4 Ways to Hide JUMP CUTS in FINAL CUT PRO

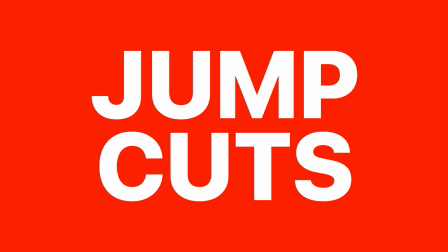[0:00]
This video is brought to you by Envato Elements. Jump cuts. We've always been told jump cuts are bad, and do whatever you can to stay away from them.
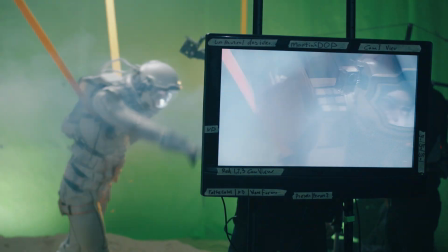[0:08]
And if you're making a feature film, that's very true.
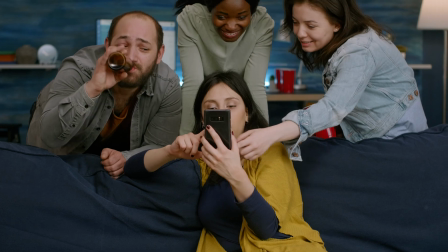[0:11]
But if you're making a video you just want to show your family and friends, or even post online, are jump cuts really that bad? I mean, go watch any good vlog on YouTube. It's probably full of jump cuts, and they're not even that noticeable. Until you try adding a jump cut to one of your videos, and it sticks out like a sore thumb. Is it just because it's your video and you notice it more? Or is there a trick to adding jump cuts? Well, it turns out there is a trick to adding jump cuts to your project, and this one tiny step can make a huge difference.
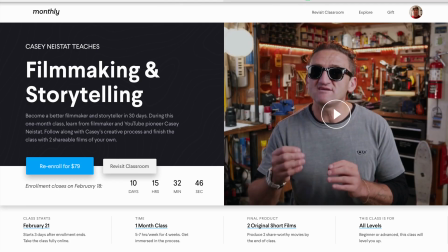[0:46]
Over the last few weeks, I've been taking Casey Neistat's filmmaking course on monthly.com. I'm learning a ton about telling a great story, which I need a lot of help with, but I'm also picking up a few editing tips as I watch Casey edit his movie. To make his jump cuts a little less noticeable, what Casey does is blend the audio from his two clips together, and it actually makes a huge difference.
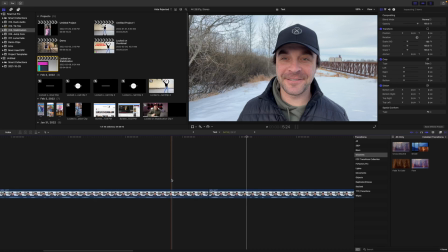[1:07]
Let me show you. I have two clips in my timeline with a pretty noticeable jump cut.
Recently.
Now, because I moved throughout the state, there's no way to make this look like one continuous shot, but we don't have to.
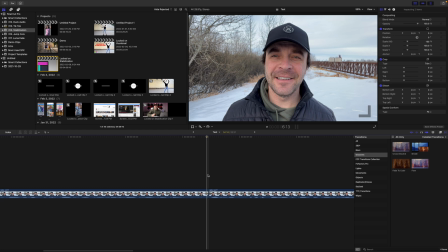[1:21]
All we need to do is draw the audience's attention away from the cut, just so it's not so noticeable. One way to do this, the method I learned in Casey's course, is to use audio to hide the cut.
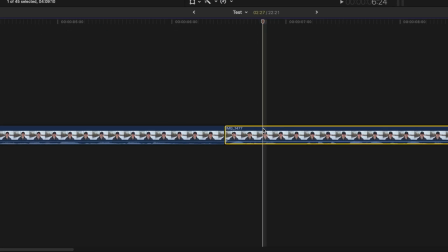[1:31]
And it's really simple. All you do is cut a few frames from the start of your second clip, and drag them under the end of your first clip. Add a bit of a fade to both clips, and because you blended the audio from both these clips, the cut is quite a bit less noticeable.
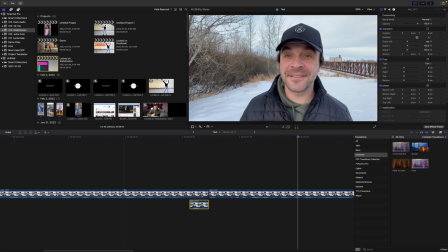[1:47] Recently, I took a filmmaking course by...
Here's a jump cut before.
So I decided to do this outside.
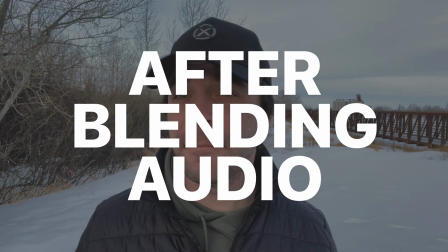[1:51] Recently, I took a filmmaking course...
And the same cut after blending audio.
I decided to do this outside.
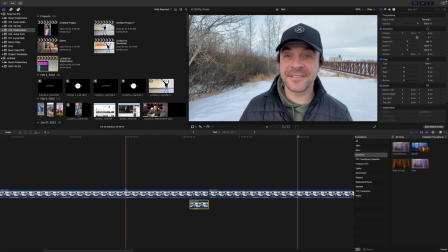[1:57] Recently, I took a filmmaking course...
The jump cut is still there, but much less noticeable. Not perfect, but it works. While on this topic, I want to talk about a few other ways you can hide jump cuts in your video. One awesome way to hide jump cuts is by using B-roll. For example, if I'm talking about using an iPhone to film yourself and I have a jump cut I need to hide,
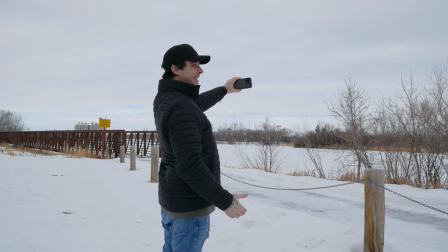[2:17]
I can just take some footage of me using an iPhone and connect it above my timeline. But what if I'm talking about something like icebergs where I can't just run out and film some B-roll? Whenever I need quality B-roll for my videos, my first stop is always Envato Elements.
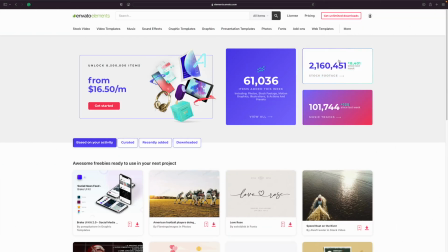[2:33]
Envato Elements has a library of over 2 million high-quality stock video clips you can use in your next project.
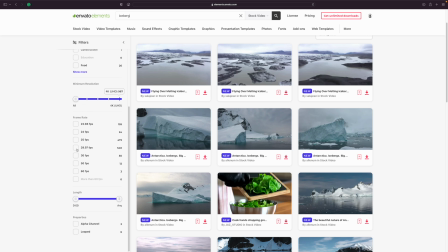[2:39]
Just search for what you need, filter out your results by frame rate and video resolution, and license the clip to your project.
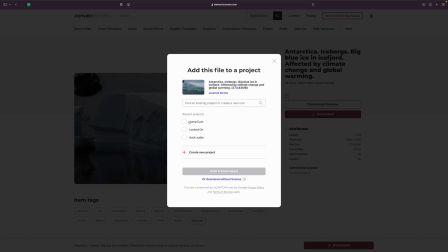[2:47]
It's that simple.
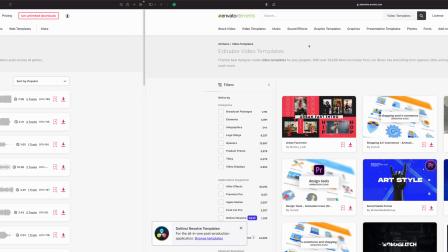[2:49]
While you're there, you can also get royalty-free music and sound effects, video templates, graphic templates, custom fonts, and so much more.
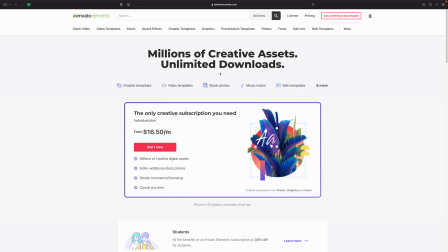[2:57]
You get unlimited downloads of everything Envato Elements has to offer for one low monthly price. And with one simple license, you never have to worry about copyright claims. I've been using Envato Elements for a long time, and trust me, it's worth every penny. Try it out, you won't regret it. Now, back to the tutorial. If you film in a controlled environment like this, and don't move much, there's a couple ways to almost completely hide jump cuts. One way is by switching camera angles, or if you're only using one camera, fake in another angle.
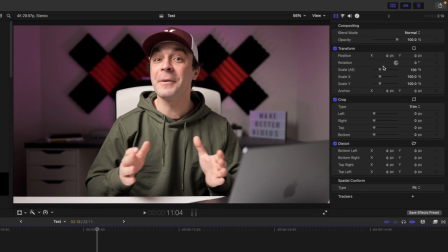[3:28]
Just take the clip after the cut and increase the scale of it by at least 30%. This makes it look like you just cut to another angle and is a perfect way to hide a jump cut.
Cool stuff on there. One person I really enjoy watching.
The last method I want to talk about today is by using the flow transition. This doesn't work all the time, but when it does, it can completely hide your cut.
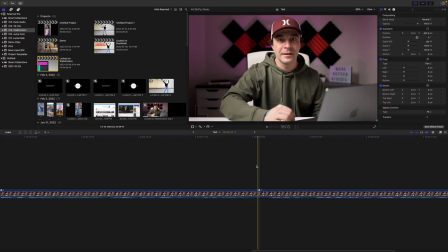[3:52]
I use this all the time when filming these videos. If the movement during your cut is minimal, go to your transitions browser, select the dissolves category, and add the flow transition to your cut. Final Cut Pro takes frames from both your clips and tries to seamlessly blend them together.